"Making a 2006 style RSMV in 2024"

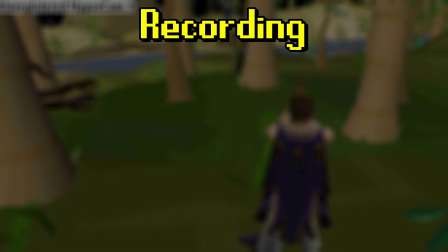(12:20)
Most of it is just the creativity on how you can record some things with the camera in game,
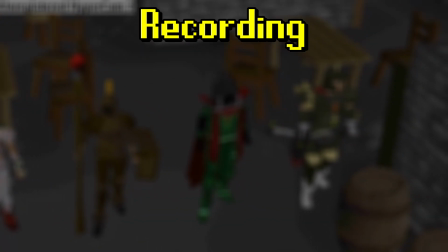(12:25)
but again, for a RuneScape music video, you really don't need to go that hard on it.
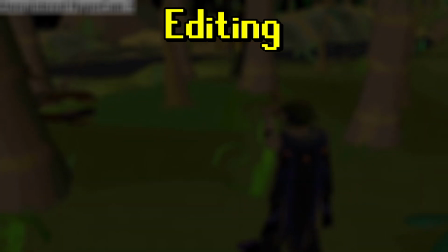(12:34)
And we have finally arrived at the last step. We have everything, time to put it all together.
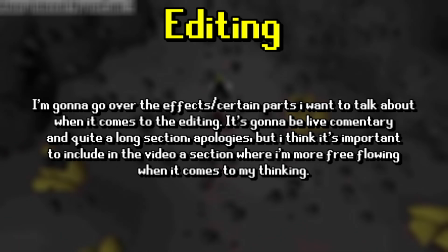(12:40)
If the song breakdown is the skeleton and getting the footage is the meat, the editing is the glue that puts the meat and the skeleton together.
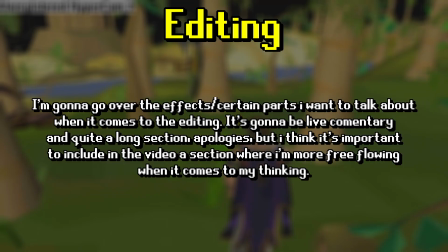(12:47)
Now, excuse me here because I will need to go into a bit of live commentary. I'm not gonna go exhaustively over everything.
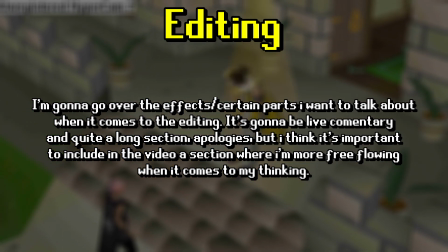(12:55)
I'm just gonna go over some things that I want to mention and I found most interesting and some of the effects I used.
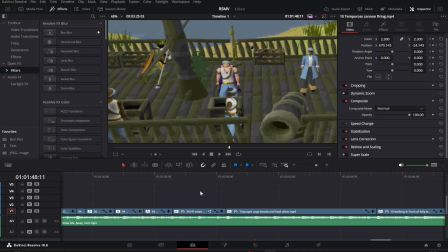(13:01)
Hello, so I'm here on the live commentary of the editing. I'm gonna go over some things, but I'm not gonna go over everything because otherwise it would be a bit extensive. Also, apologies for this. I don't know where the fuck I moved the air guitar GIF that I had, so I don't... yeah, all of this is red. Anyway, so, first things first,
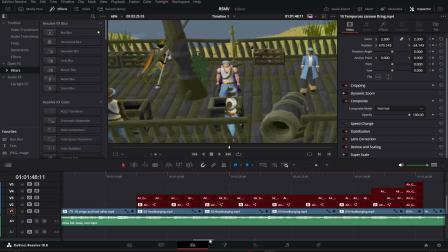(13:19)
and I think that by far the most important effect that we need to talk about is this one, JPEG damage.
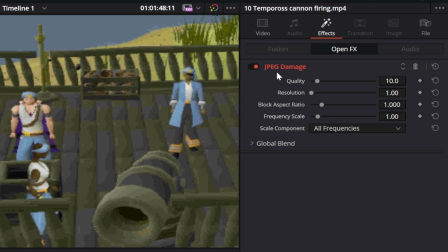(13:26)
This, I could achieve low quality, I could not achieve the crunchiness that this offered, and just look at the difference
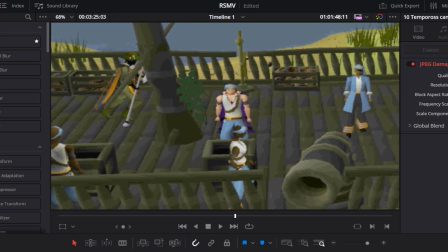(13:37)
between them. Yeah, just, this looks way smoother than this.
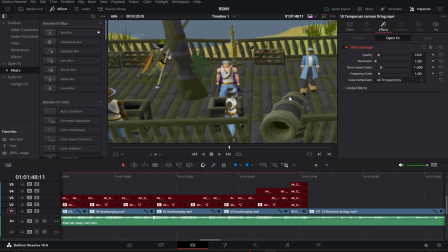(13:45)
So this was actually like my saving grace. Every single clip in the entire video uses it. Every single one. We can go here, we can go here, here, here. All of them have the JPEG damage. They might have others, but all of them
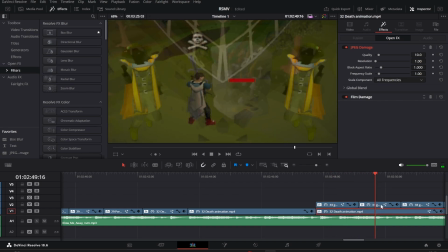(14:07)
have the JPEG damage. Every single one has the JPEG damage. Another thing that you're probably realizing here is that when I click on most of the things, most of the effects, they only have the JPEG damage, or they sometimes have another effect, but that's it,
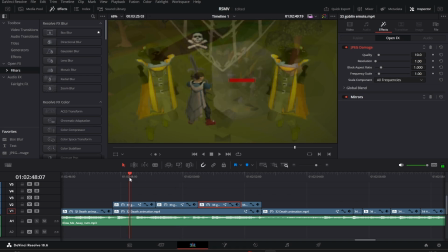(14:23)
only 1 to 2 effects per clip. The reason here is very simple. I did not want to, again, have an overabundance, because as I've talked previously, pacing. This is a cover, the song is more toned down. Again, as you can see, the clips actually last for several seconds as opposed to constant cuts.
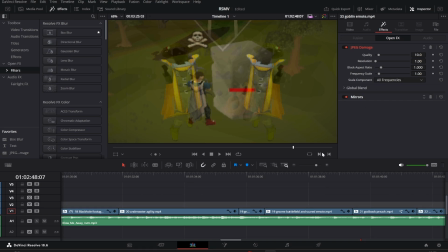(14:43)
Effects, same thing. I want it to be slow paced, therefore I'm not going to be using a lot of effects. So another important thing here that I achieved was, as you can see,
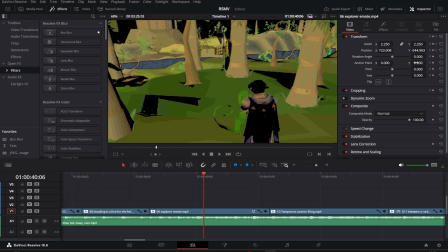(14:55)
there's camera movement. The camera movement was, I don't know if there's an effect for it, but the camera movement, I did this, like I just keyframed everything manually.
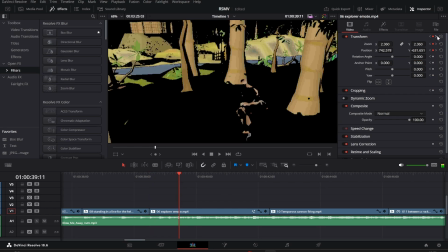(15:05)
You know, like I just set it and then I set different values, and then you have the values that sort of go in and whatnot.
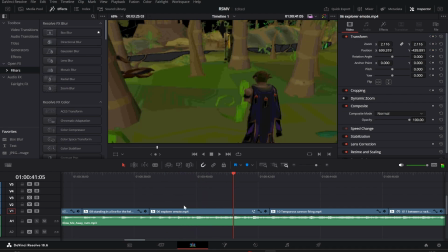(15:12)
And yeah, that's how I achieve camera movement in every single clip. A lot of clips have camera movement.
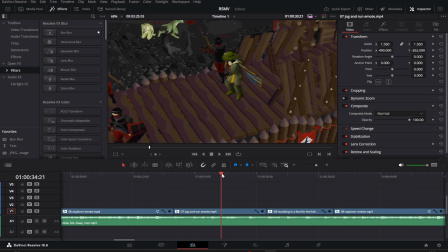(15:18)
That's like the most common thing, is just camera movement, zoom ins and whatnot. Very few clips don't actually have it.
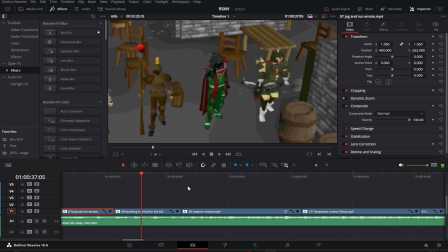(15:24)
So this one doesn't, but this one does, this one does, this one does,
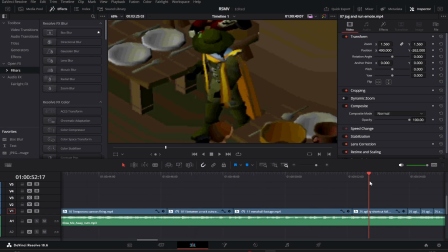(15:31)
this one doesn't, this one does, this one doesn't,
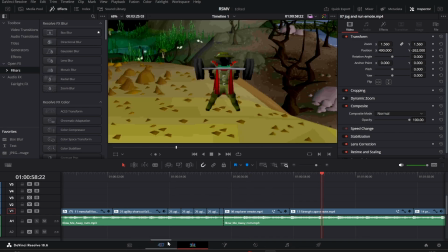(15:36)
this one does, this one does, this one does.
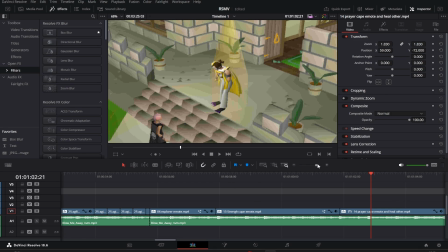(15:41)
You get the point, right? A lot of them do have that that sort of camera movement, and it was by far the effect that I most used because it helps give pace.
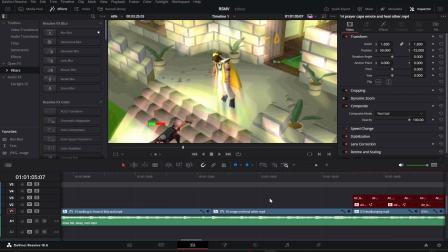(15:53)
Because if I can, let me grab a clip that is kind of smallish. Sure, we can do this, for example.
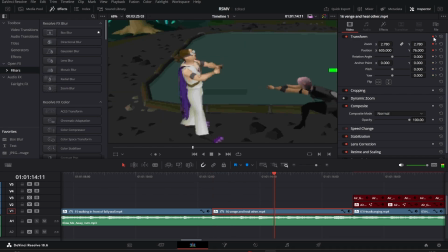(16:00)
I think it's a good example. So we take away the keyframes. There we go.
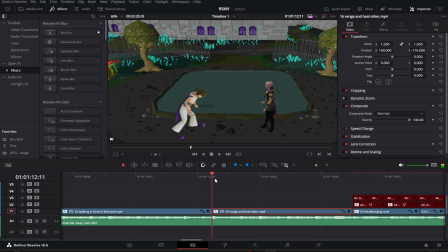(16:06)
So this is the normal clip. It's too static, you know what I mean? Like, while yes, I want sort of a slower pace, this right here is no pace at all.
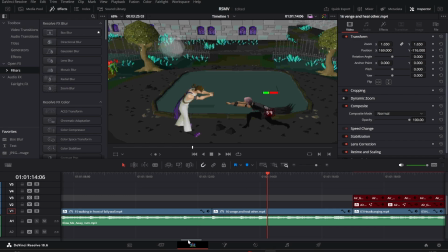(16:21)
As you can see, absolutely no pace. There's just nothing happening at the moment. So yeah, I used that a lot.